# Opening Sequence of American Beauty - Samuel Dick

American Beauty is a drama following the lives of Lester and his family living in American suburbia, as they struggle and break down over the pressures of that lifestyle and the expectations set upon them by others. Their attempts to find ways to satisfy their innermost desires within the society lead to major conflicts within the family. I will be doing a shot-by-shot analysis of the opening scene's mise-en-scene, editing, and cinematography to investigate how it establishes the filmic world, develops characters, and introduces the conflicts or key themes of the film. Mise-en-scene.
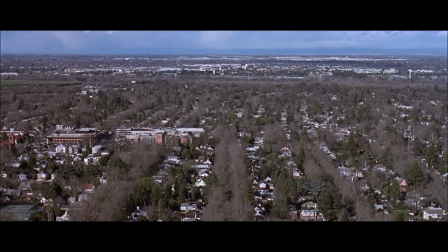0:40 Within the shot following the title screen, there is a suburban neighborhood. There are no vibrant colors, and a significant amount of these trees are barren of leaves.
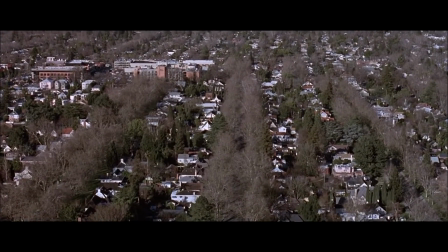0:48 This lack of nature or any form of vibrancy creates a pervasive feeling of lifelessness.
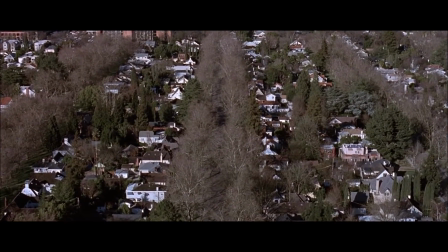0:53 This mise-en-scene is an amalgamation of the way the film defines the American suburb, that it is lacking in life.
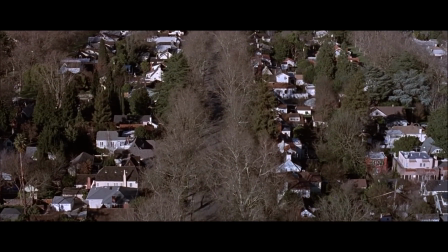0:59 In the following shots inside the house, the lighting is natural, but there are lots of shadows,
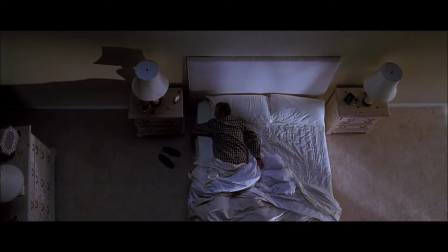1:04 indicating that although this filmic reality is meant to be much like the reality of our own, it is a rather depressive version. In this shot, Lester is half tucked into his double bed with an empty space next to him.
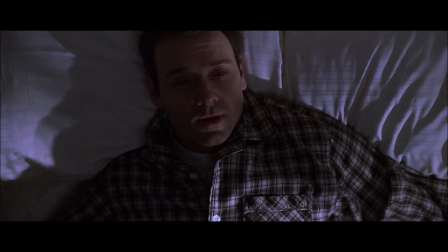1:14 Instantly, the lack of presence of another person signals to us that there is either an issue in his relationship or that it is non-existent.
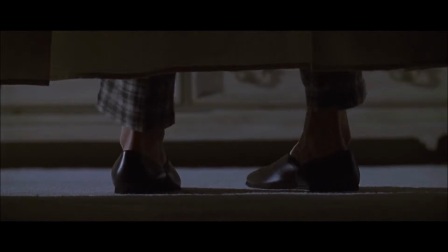1:21 Instead, Lester is surrounded by this overbearing amount of white in all the objects in this mise-en-scene.
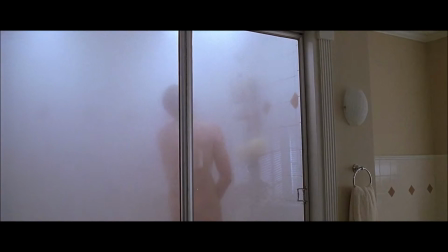1:26 White is a color often symbolic for things being sterile, as it is in this case.
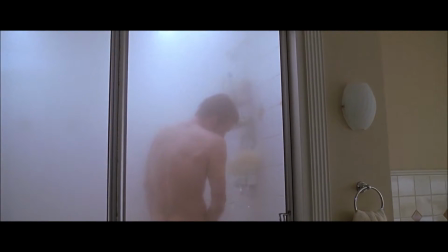1:30 It surrounds Lester's character to show the oppressive and boring nature of his environment and the effect it's having on his mind, that he cannot escape it.
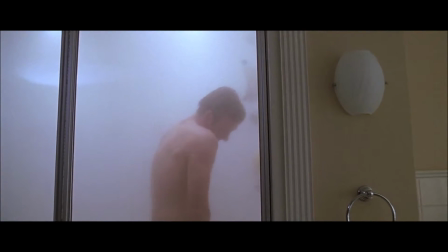1:37 This follows into the shower scene even more dramatically as Lester is consumed by this white steam as he masturbates,
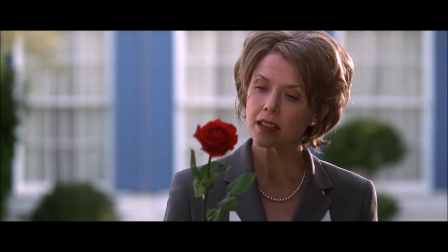1:42 symbolic of how the oppressive way of life has led to his sexual repression, and there is even a physical barrier in the form of the glass shower door between him and the rest of
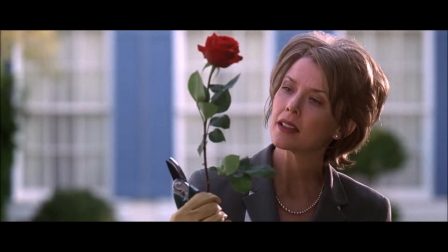1:51 the world or society, as his wife makes him feel as if his sexual desire is inappropriate, and now he only has an outlet while in complete solitude. Yet he still can't escape the oppressive whites of the American suburb way of life. The final mise-en-scene, which I have frozen on, builds upon Lester's wife Caroline's relationship with him.
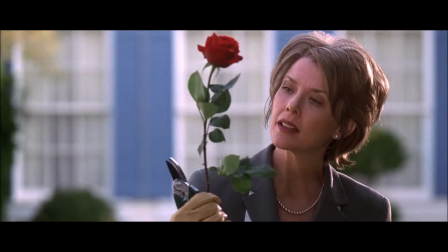2:09 She holds in her hand a rose, she has just cut at the stem and looks at it almost confused. As previously mentioned, red to Lester is symbolic of desire, specifically sexual. This final mise-en-scene shows how his wife is both confused by his desires, by the way she stares at the rose, but also the destructive nature she has on Lester in regards to those desires,
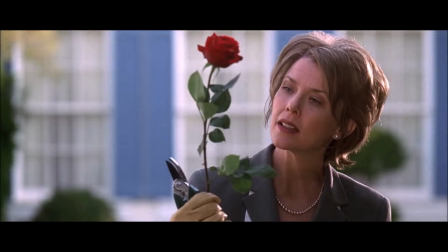2:28 as she is the one who cut the rose in the first place, and also has cut off all sexual ties in their relationship. Similar to the rose, Lester will die due to his wife's treatment. Editing. The first shot of the movie is actually prior to this title screen. However, unlike this shot of the suburbs, it doesn't fade in from black.
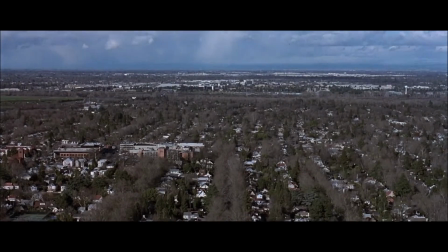2:48 Fading in from black is a common trope in movies when opening, as if signifying you are now being introduced to the filmic world,
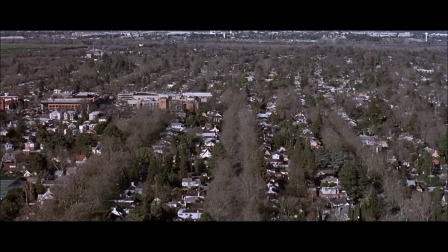2:53 so this almost seems like the film's true start, which it actually is chronologically within the filmic world,
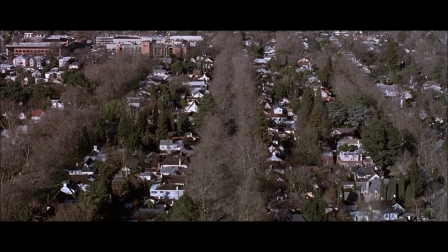2:59 establishing that the prior shot was probably foreshadowing and hadn't yet happened as of this point in the filmic world's timeline.
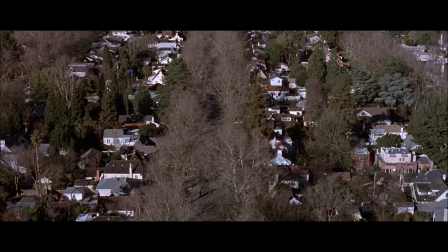3:05 These few opening shots are particularly long. In conjunction with the narration of Lester discussing his life, we understand that it is a symbolic commentary on Lester's lifestyle,
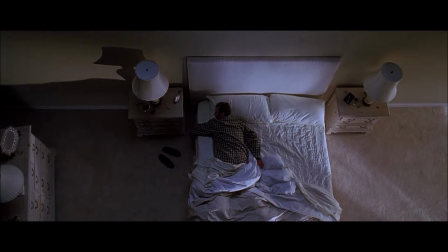3:13 that he finds the daily routine of the American suburbs to be slow and monotonous and not at all spontaneous,
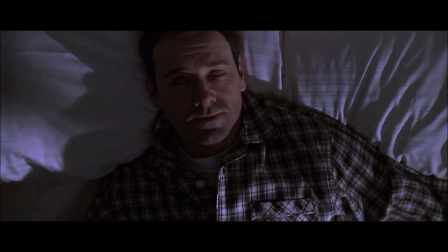3:19 hence creating a point of conflict that the film's narrative builds upon. The tempo of the editing changes at this point. This shot of him putting on his shoes and the shot of him in the shower are significantly shorter in length.
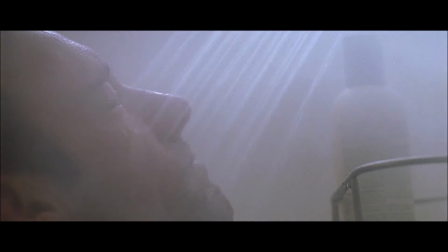3:31 As these shots are of daily tasks Lester must perform, the quicker editing style reflects the monotony of his morning routine and the lifestyle of the American suburb as a whole.
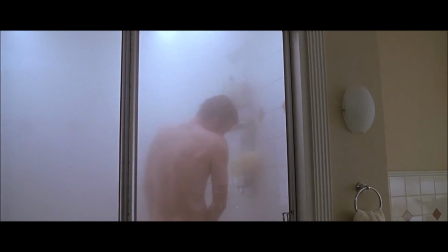3:39 It makes it seem more like a methodical process as one quickly follows the other.
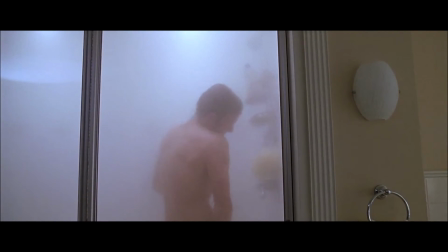3:43 We then have the most key cut in the scene from Lester masturbating in the shower to the vibrant red rose,
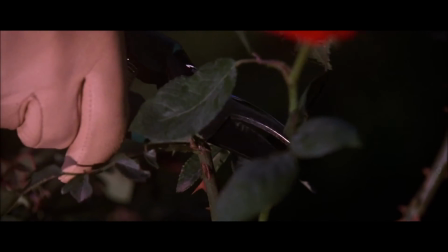3:49 creating a juxtaposition between the two shots, of the sad depiction of a husband masturbating in the shower to a rose,
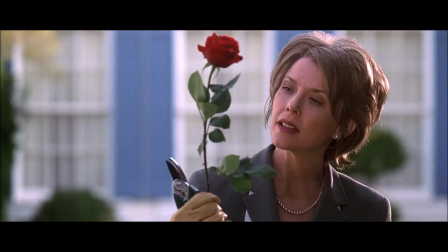3:55 often symbolic of love, but in this case of Lester symbolic of lust, that is eventually chopped by none other than his wife.
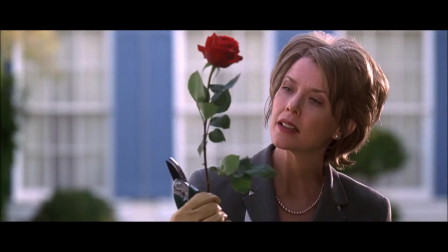4:01 This cut is so key symbolically to the film's opening as it foreshadows what we eventually learn, that Lester's wife neither satisfies his desires sexually or emotionally, hence the conflict with his sexual repression throughout the film. Cinematography. The first shot we see after the title screen is a long shot.
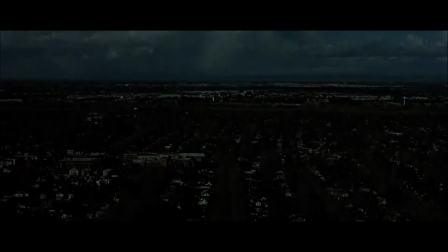4:21 It pans downwards and moves forward towards the suburb. Notice how at the start the frame contains the sky and the horizon, but by the end the contents within the frame is simply the suburb,
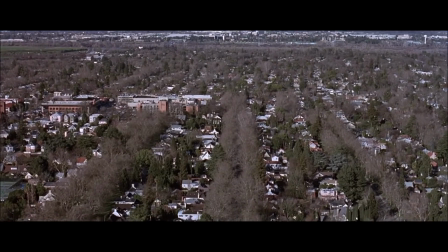4:30 thus showing the oppressive nature of the American suburb that surrounds our characters, as it's taking over the frame.
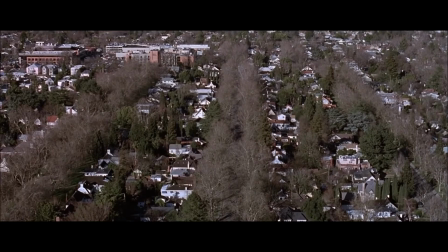4:35 The frame is also practically symmetrical, resembling a sense of order,
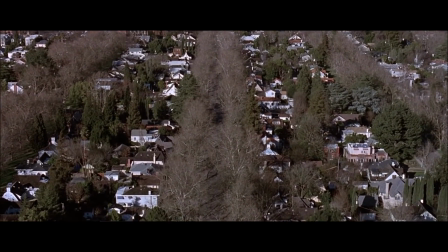4:39 to infer that the main issue with the oppressive nature of the American suburb is how it is so structured in nature.
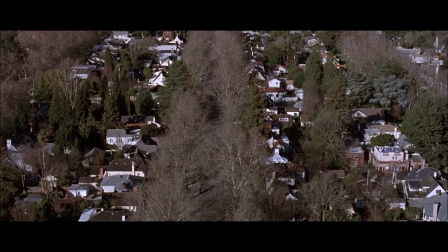4:44 Next are two overhead shots.
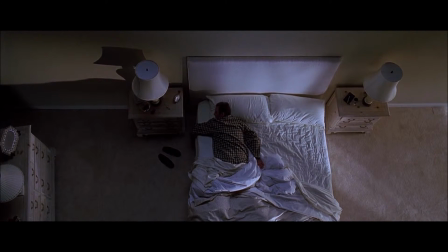4:48 This one in the bedroom has an offset symmetry, showing how Lester doesn't fit within the societal norms of the American suburb, and just follows them at the beginning begrudgingly.
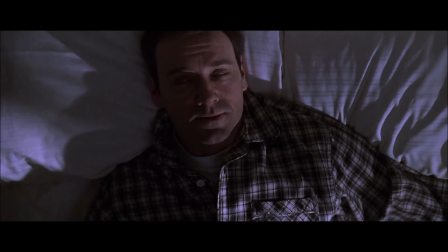4:56 These high-angle shots reflect how Lester feels the oppressive weight of his surrounding environment, and that it is on top of him, so to speak,
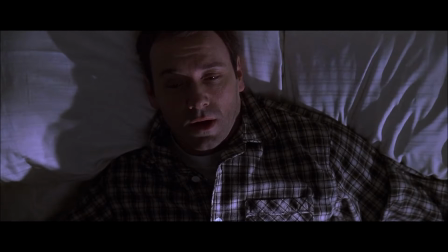5:02 simultaneously making the viewer literally and metaphorically look down on him as weak.
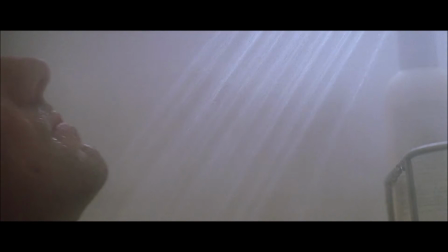5:06 This out-of-focus background shows a disconnect between Lester and his environment, an environment which was again symmetrical, meaning overly structured.
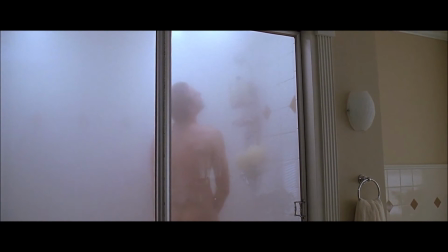5:13 Within this shot, the camera moves right while panning left, all the while keeping Lester centered in the frame.
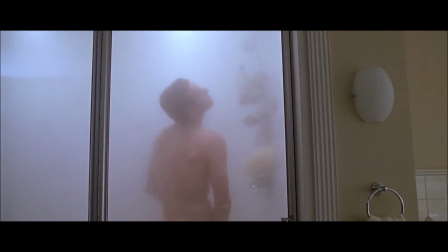5:18 The camera is placed outside the shower as if we're observing, which is fitting because these elements resemble that of a nature documentary,
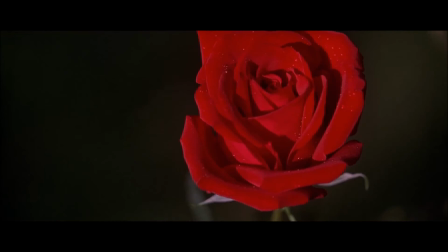5:24 capturing something within its natural habitat because this is Lester's reality.
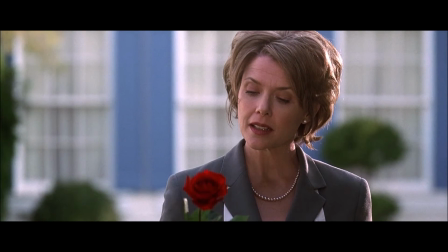5:28 The significance of this rose shot being a close-up is that it signifies the importance of said object, and its colouring is a symbol within the film.
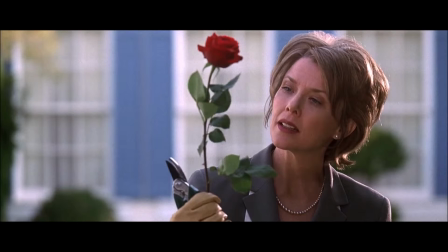5:35 Finally, Caroline being in focus in this final shot while the rose is not, symbolises the disconnect between the thought process of her husband and herself. Red roses within the film are symbolic of Lester's sexual desire. The fact his wife is in focus while the rose is not is indicative of the fact that their current sexual desires are not mutual. To conclude, the opening sequence of a film helps to place the audience within the filmic world through its use of features. They establish what was, even if it isn't presented within the film, and what to expect throughout the rest of the film. American Beauty, for instance, establishes that up until this opening scene, the world of American suburbia has been particularly monotonous and depressive, and Lester is feeling sexually oppressed and bored. Meanwhile, we know what to expect throughout the rest of the film, as this opening scene introduces conflicts such as Lester's distaste for this regular oppressive lifestyle of the American suburb, and his relationship with Carolyn, and how it's affecting his sexual repression. These themes go on to be explored throughout the narrative. Films use features within their opening sequences to place the viewer within the filmic world, what it's been like up until this point, and where it may go throughout the progression of the film.